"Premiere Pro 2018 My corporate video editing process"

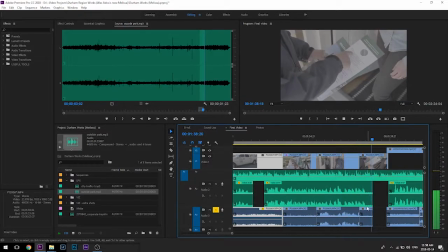49:21 Hi, how are you? I'm with German Works Department.
Yeah, so we got a little bit of audio from that dude he's talking there. And since I can't see their faces in the next shot here, I'm going to hold Alt, click this, delete that, hold Alt, click and drag this out, so maybe I can get a bit more of his dialogue.
I'm with German Works Department, Waste Management Services.
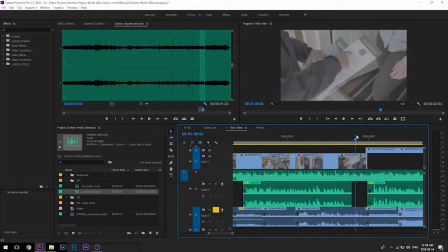49:42 Oh, that finishes so nicely.
Waste Management Services.
You gotta come down. That's screaming loud. You're totally coming down.
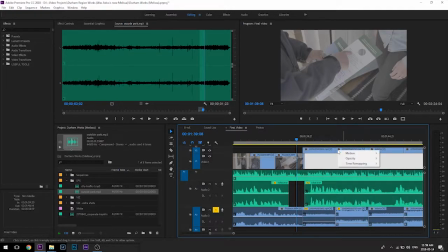49:55 Let's ungroup you. Let's save the work.
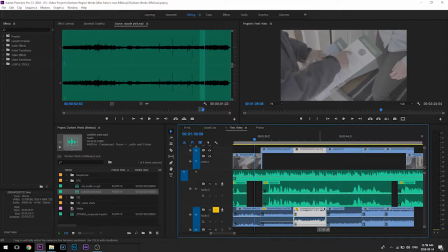50:06 Alright, lots of loud clips in here. So I'm going to take you down to 17.
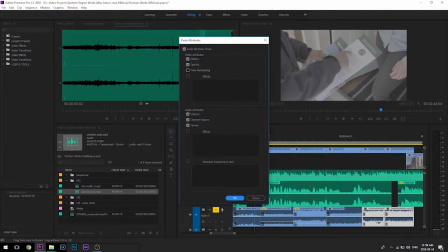50:13 Control C, Alt, drag around that. Control Alt V. Control C, Control Alt V.
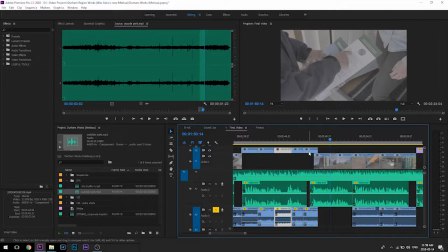50:26 Get more outdoor shots here. Throw some of that city park action.
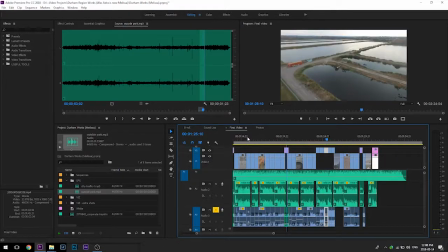50:35 It's a city park. Outside park. Alt, click and drag.
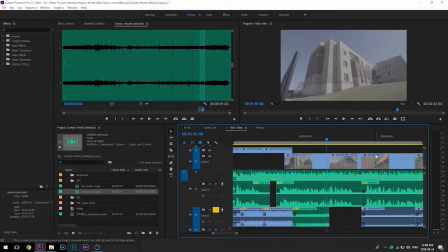That's nice. Copy. Paste.
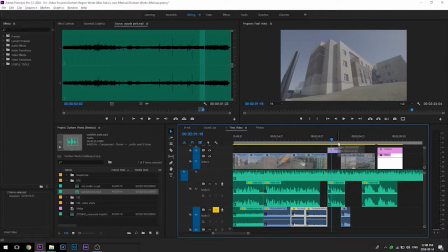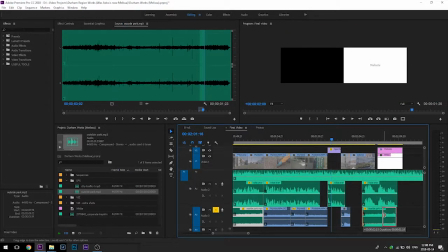51:08 Dang, these drone shots without their own audio.
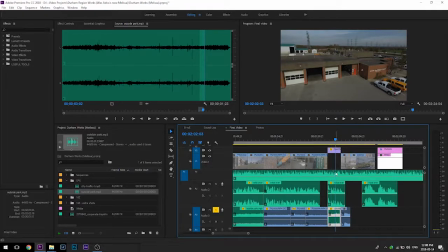51:13 I feel like I can use the same bit of outside audio again and again and again because it really is just filler B-roll. Since we are hearing the person talk and we're hearing the music, it really is just the sound of the environment, just space, if you will.
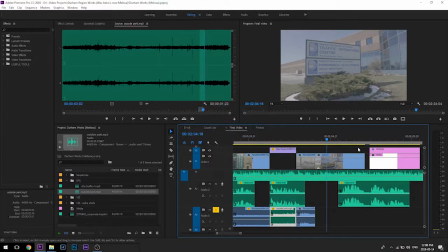51:25 Not like spaces in outer space, but spaces in the area.
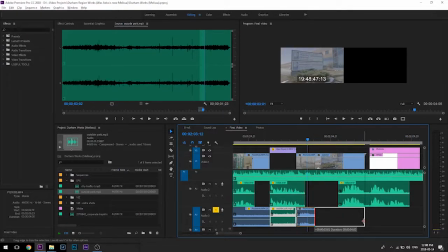51:31 I'm going to click and just drag this over so I can have that go all the way across that.
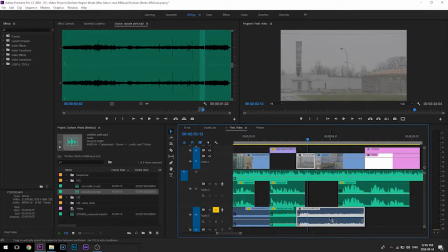51:38 Drag into my temp titles. Lower this.
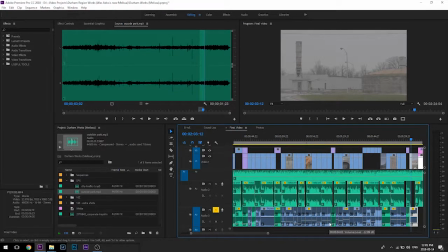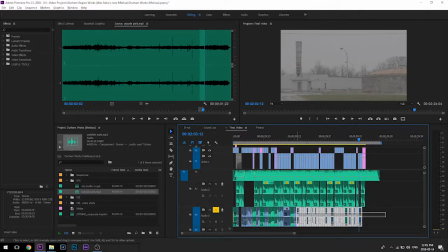51:52 And then I'm going to hold Alt and drag a lasso around all those clips. And then push Control Shift D to throw a constant power in between all of them.
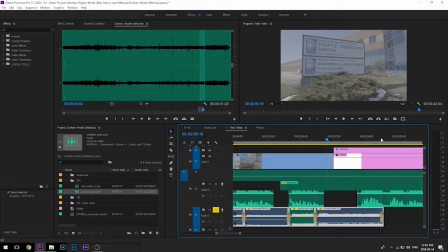52:03 So I get a nice smooth transition from every one of them.
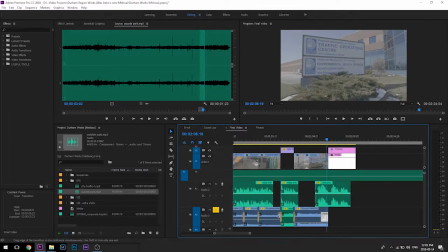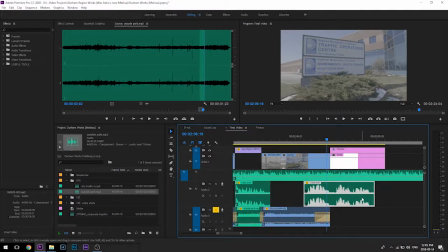52:13 I'm also going to do those constant powers on each of these voiceovers.
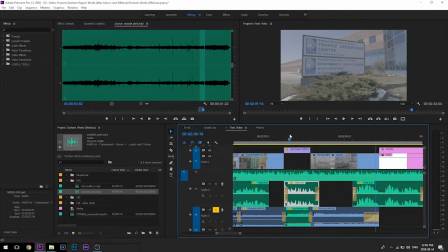52:18 So I'm just clicking on them and then pressing Control Shift D. But make sure that it's not overlapping the beginning part of one of our words.
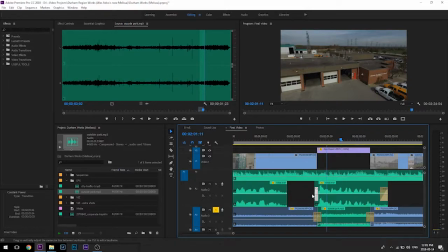52:29 Just want to have that room sounds turn on and off gradually, if there is any.
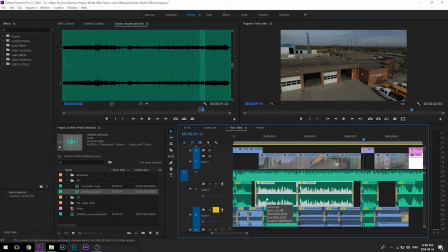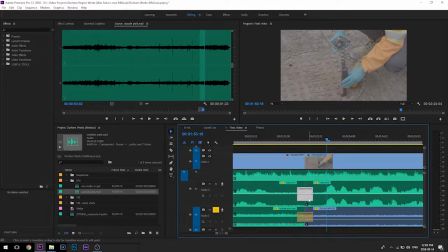52:41 Don't need that.
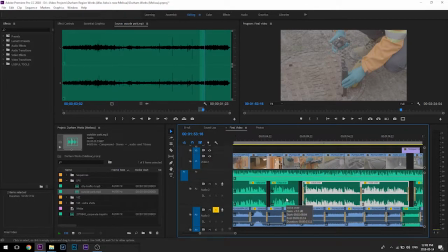So many of them.
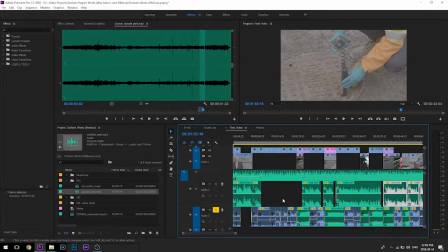53:14 Holy cow, these alerts. I'm Canadian, these are Amber Alerts. Holy jeez.